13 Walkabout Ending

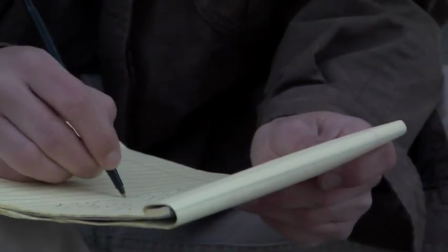0:07 Okay, in this portion of the video we're going to talk about how to move in and get a medium shot from a wide shot, and then also a close-up.
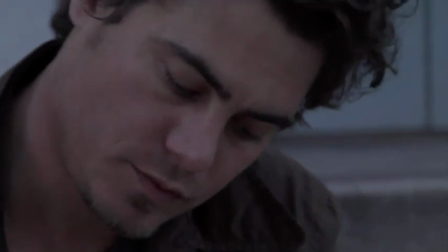0:13 Do you actually zoom in from the wide shot position, or do you actually move the camera closer on the tripod, and how does it look different?
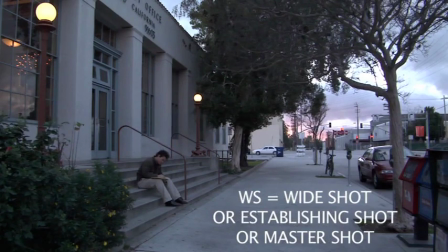0:21 So let's start out with the wide shot. The wide shot of Jake writing in front of the post office over here, and it's just a nice wide shot, nothing really too special about it, just a nice even way to start a sequence or a scene by identifying the location.
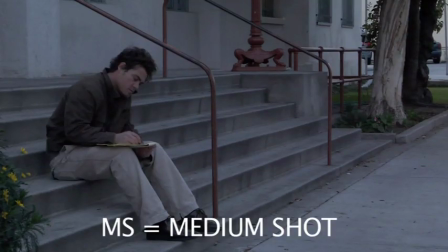0:40 And we're going to go into a medium shot by zooming in from the wide shot. What you notice is that there's kind of a little bit of a squished perspective here. There's not a lot of depth.
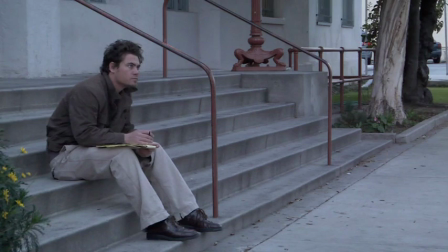0:52 It's kind of like everything got flattened out a little bit. And we're going to go ahead and show you what it would look like if we instead had moved in with the camera.
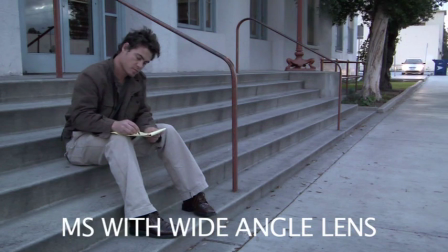1:01 You can see that there's a lot more perspective now. You can see all the way down the street to that car, that mailbox at the end there.
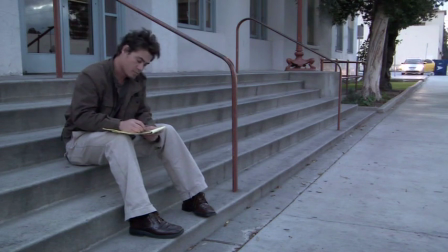1:08 You can see that Jake has become more three-dimensional when you compare and contrast it with the last shot, which was the medium shot. So let's look at the freeze frame here. This is a freeze frame of the wide angle moved in medium shot. This is, we actually walked the camera in closer to Jake and took a medium shot with a wide angle lens.
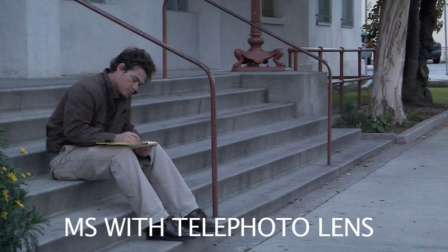1:27 And here's the old shot where we actually just zoomed in from the original wide shot position to a more zoomed telephoto lens rather than a wide angle, and crush the perspective.
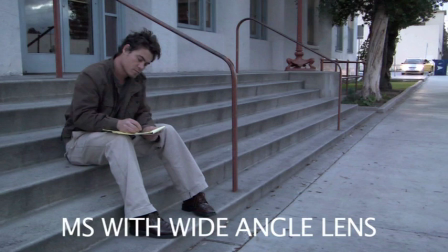1:40 And here's the wide angle again. So you'll notice that the wide angle has a little bit more depth to it, it has more detail, has more three-dimensionality, as opposed to the zoomed in medium shot, which didn't really have any of those characteristics.
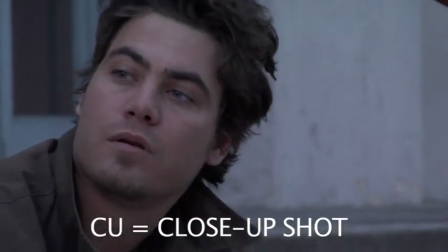1:52 Now here's a close-up, and this is a zoomed in close-up from the medium shot angle.
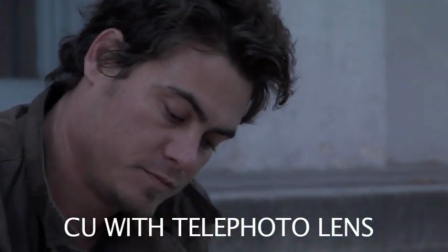1:59 And we're going to go ahead and freeze on that for just a second so you can get the hang of the perspective.
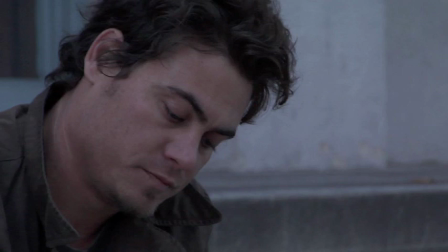2:04 And then we're going to show you a close-up where we actually moved in closer right there to Jake.
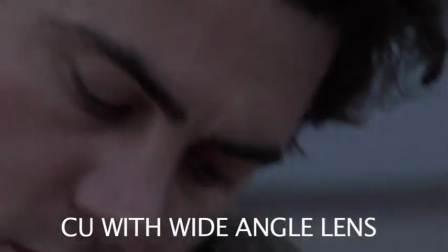2:13 And we're going to zoom in from right there.
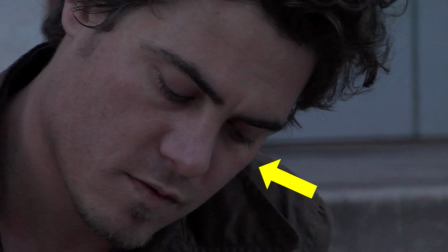2:17 And you're going to notice that you can see the other side of his face because we did not just zoom in from the best perspective for the medium shot. We actually just went to a whole different perspective just for the close-up, which is always the best thing to do.
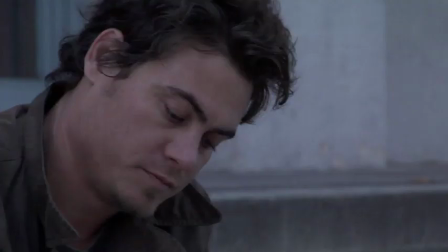2:28 Here's a compare and contrast. Here's the old one. You can kind of see a lot more of the left side of his face than the right side. It's not a three-dimensional type of image. It's kind of flat and, not really lifelike.
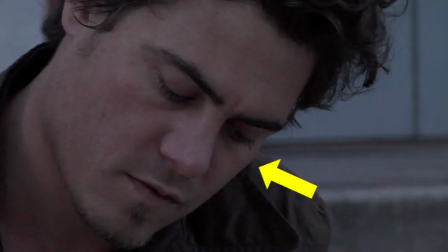2:42 And here's the new one. You can see a lot more of the other side of his face, the right side of his face. It feels more rounded out, feels more lifelike. So in general, it's always better to move the camera to get the best perspective for medium shot and close-ups from the wide shot.
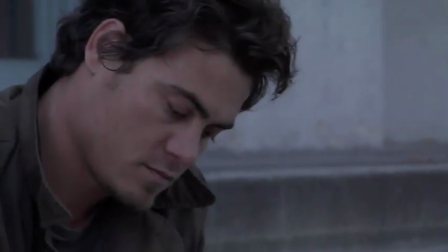2:56 Now this is a tilt down. We're going to do a couple of tilt downs here. I'm showing you some of the raw footage so you can see how the attempts were made.
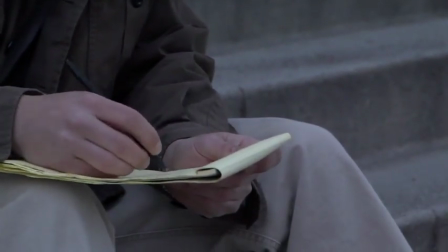3:02 And this is a tilt down to illustrate the pad that he's writing on. Why would you do a tilt down as opposed to just cutting?
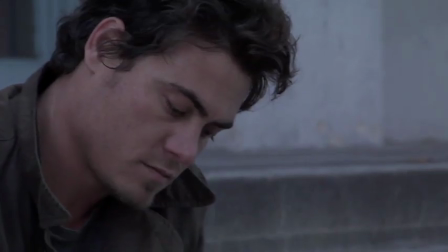3:11 Because a tilt down is kind of like a moving close-up.
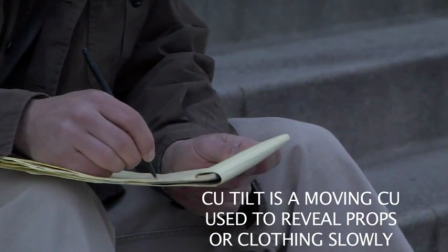3:14 So we're moving the close-up from his face down to the pad, and we're just kind of revealing the pad slowly as we tilt down.
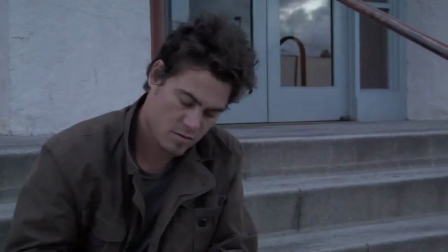3:22 And it's kind of like a moving close-up. It maintains the audience's attention in that field of view. Now, if we were to select a medium shot to tilt down, watch what would happen.
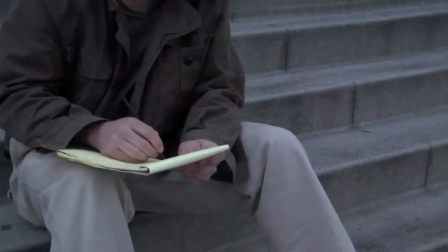3:30 It's just not interesting.
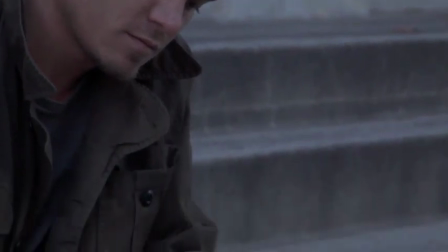3:32 There's just something more cinematic and pleasing about a moving close-up, especially in a circumstance where you're filling the frame with his face than filling the frame with the pad.
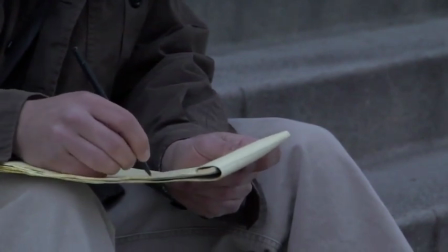3:40 Now that you've seen this particular shot several times, watch this shot.
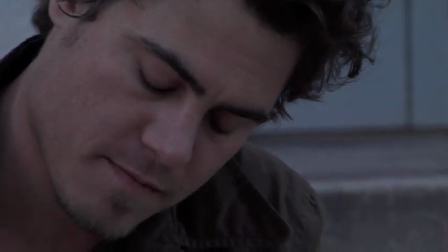3:44 This is the one where we move the camera further to the right so we can get a better perspective on his face and on the pad.
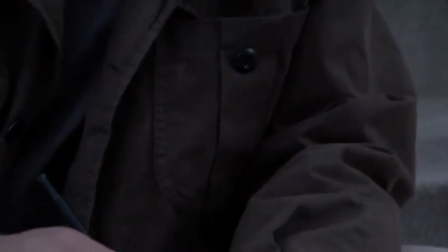3:51 You're going to notice that when we move to the right and get a better perspective,
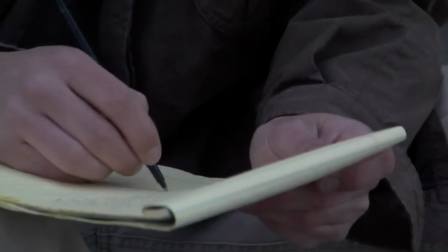3:55 we're going to do a couple of freeze frames and show you exactly what kind of a better shot you're going to have of the pad itself.
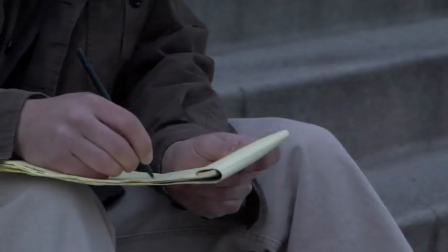4:00 Watch this. This is the old shot of the pad that you've seen several times. It's kind of more flat, less responsive, less lifelike.
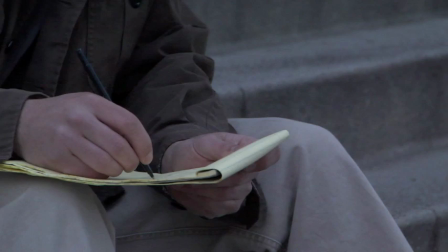4:08 And then when we go ahead and move to the camera to the right and get a better perspective just for the close-up, you'll notice that it's a lot more lifelike, it's more three-dimensional.
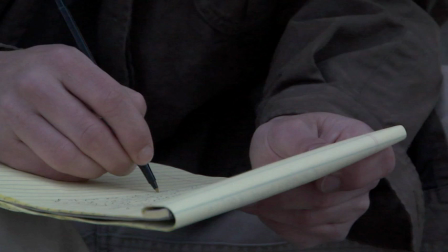4:17 It feels more natural, and you can actually see the writing better. It's not just a flat piece of cardboard anymore. Now here's the old shot again. Major difference.
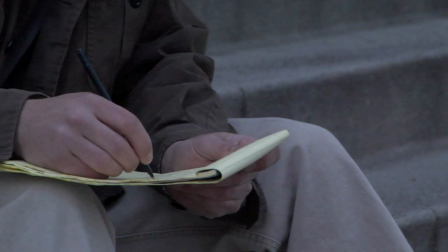4:27 I mean, you always want to make sure that when you go for a close-up or go for a medium shot, you want to move the camera into the best position.
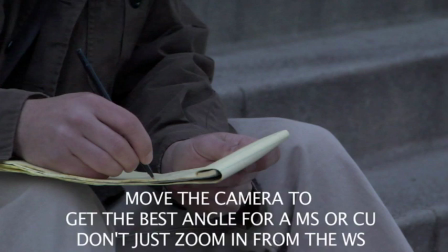4:33 Don't just zoom in from the wide shot. That's kind of lazy. You want to actually move the camera and get the best perspective for the medium shot and the close-up.
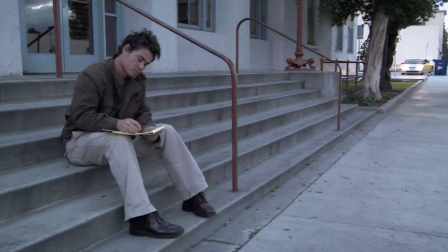4:39 Now I want you to concentrate on this freeze frame for a little bit. We're going to talk a little bit about composition. This is something that's going to be kind of hard to understand at first, but if you concentrate on it, you'll see exactly what I'm talking about. The left side of the frame can always hold more pictorial weight, which means that it can hold a larger object.
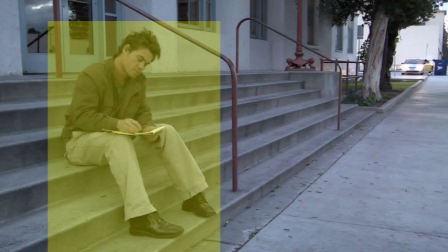4:57 You have to think of the person here, Jake, as being just an object in the frame. Watch what happens when you flip it over to the right side.
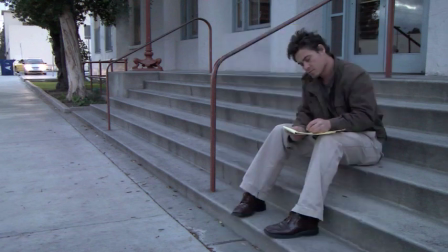5:03 Something feels wrong. It just doesn't feel like the right side of the frame can hold that kind of a weight of an object.
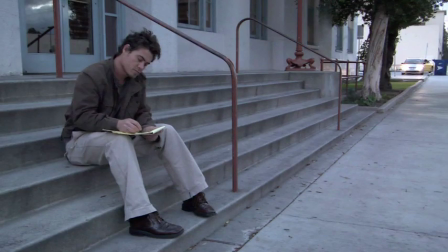5:10 Watch what happens when you flip it back. Bam. It just feels right. It just feels like the left side of the frame is able to support more. It always comes back to, as a Western culture, our reading eye. We read from left to right, and it always feels right when something is in the left side of the frame and has more mass to it,
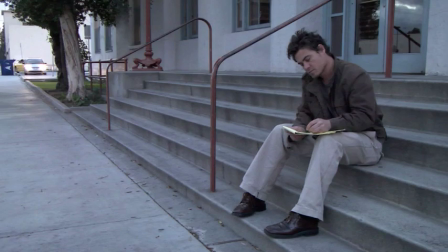5:29 as opposed to on the right side of the frame, as you can see in this particular shot. So here's what that means for you as a filmmaker.
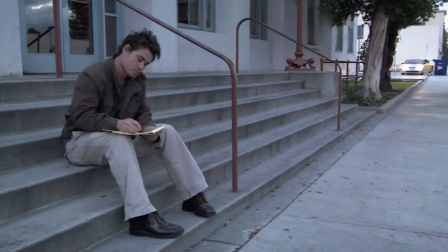5:35 If you want to create a cohesive, unified and natural, normal, just peaceful frame, you want to put your subject on the left side. That's where it's going to support the most amount of mass or weight, pictorial weight.
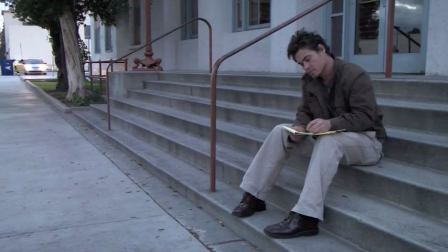5:48 If you want to create uncohesiveness or an unnatural feeling or put the audience at ill at ease, you want to put your subject over to the right side. It just feels wrong. It feels like they're facing in the wrong direction. It's going to add to the tension of the shot and help you create a more tense moment or a tense scene.
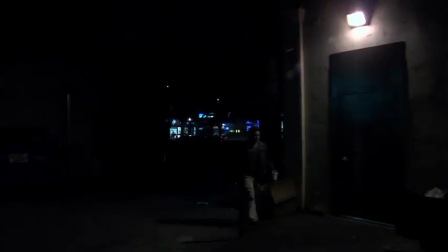6:06 Okay, from this sequence in the movie, we're going to learn a little bit more about gamma settings and what gamma does to your picture,
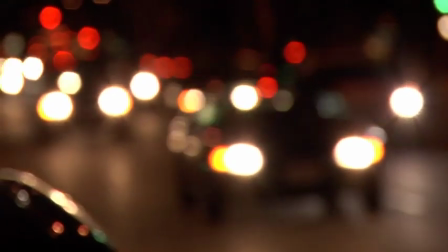6:12 as well as guiding your actor on the set and guiding their looks and where they're looking and getting them to kind of respond to the script in a very
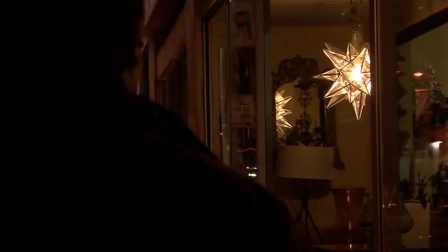6:21 organic way, and also framing.
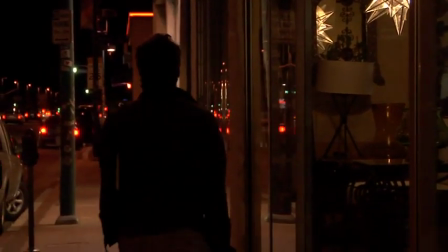6:24 So let's go ahead and start out with the first sequence right here, where he's walking towards an art store and he's looking at some paintings in the movie.
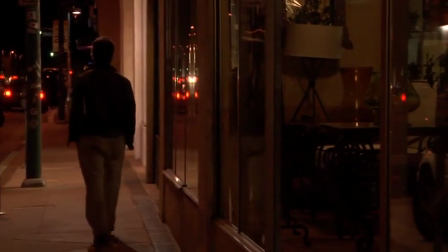6:33 And we're going to go ahead and discuss different ways of framing to get the best kind of depth and doing handheld shots.
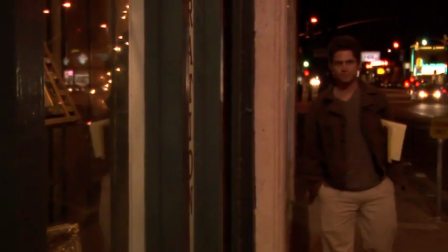6:40 These are all handheld shots, and you'll notice on this shot it's pretty stable, and the reason it's stable is because I'm just leaning against the wooden frame of that particular store.
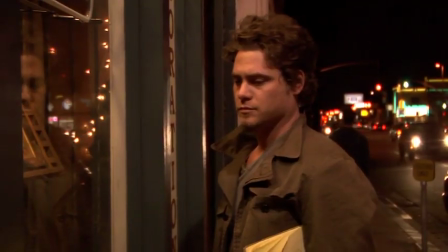6:48 And this shot's pretty nice. It's got a lot of twinkling lights in the background. We're going to look at an alternate shot that doesn't have that and to look and see if it's more interesting or less interesting.
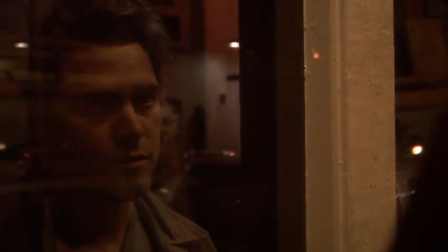6:57 So let's go ahead and get started. This is the first shot that I did at that art store. And it seems really, really dark, but it's kind of, I liked it.
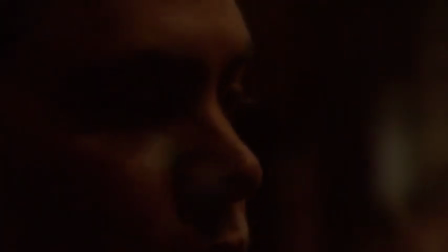7:05 It was kind of moody. All the skin tones are extremely dark, but I was able to use it for just a very brief amount of time.
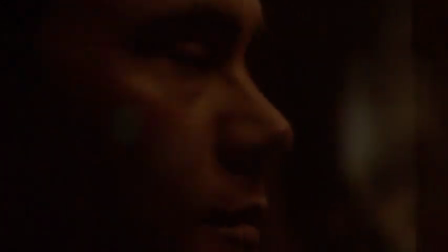7:11 I really liked the way that that looked. There's nothing in the rulebook that says that every shot has to have pure white in the frame and has to be 100% exposed when you're using it for effect.
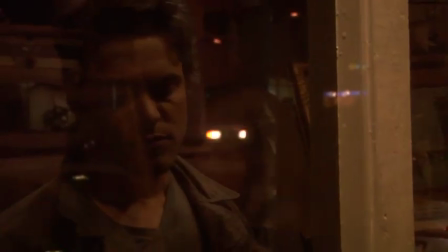7:19 Now listen to when I asked Jake over here to recount exactly what he's supposed to be feeling when he looks at these paintings.
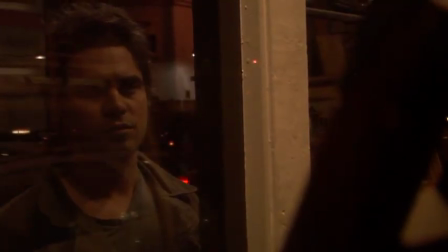7:24 And what are you thinking about when you're doing this? Success. Right now I'm a poor, struggling writer.
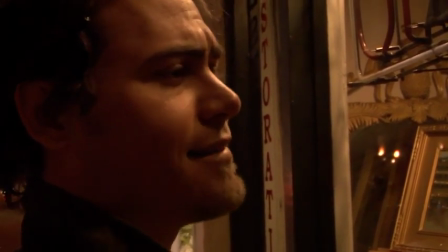7:31 I barely have a pot to I don't even have a car. I gotta ride my bike to a job.
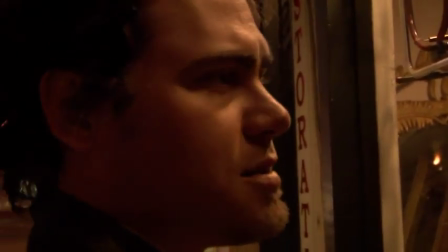7:36 And all these beautiful landscapes with houses and whatnot. Someday.
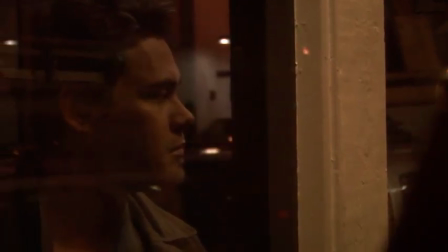7:43 So there's no such thing as just telling an actor to look at point A, point B, point C,
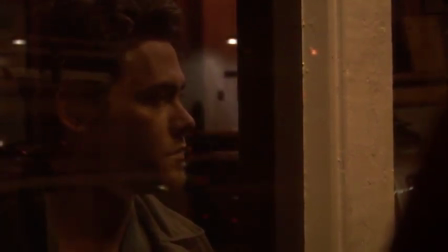7:48 point D without some kind of an emotion behind every single look that he's doing. There's no such thing because it's going to look flat. It's going to look pretty much completely uninteresting and fake when they do it like that.
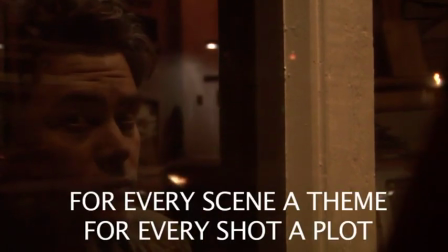8:02 You got to give your actor some kind of a background for every single shot that you do.
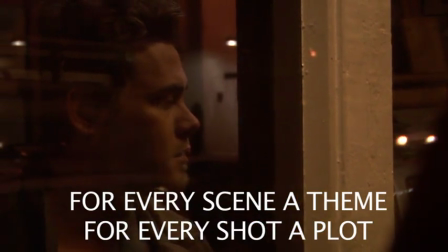8:07 Some kind of a way for him to establish an emotional connection with the scene and base his emotional faculties on that particular background.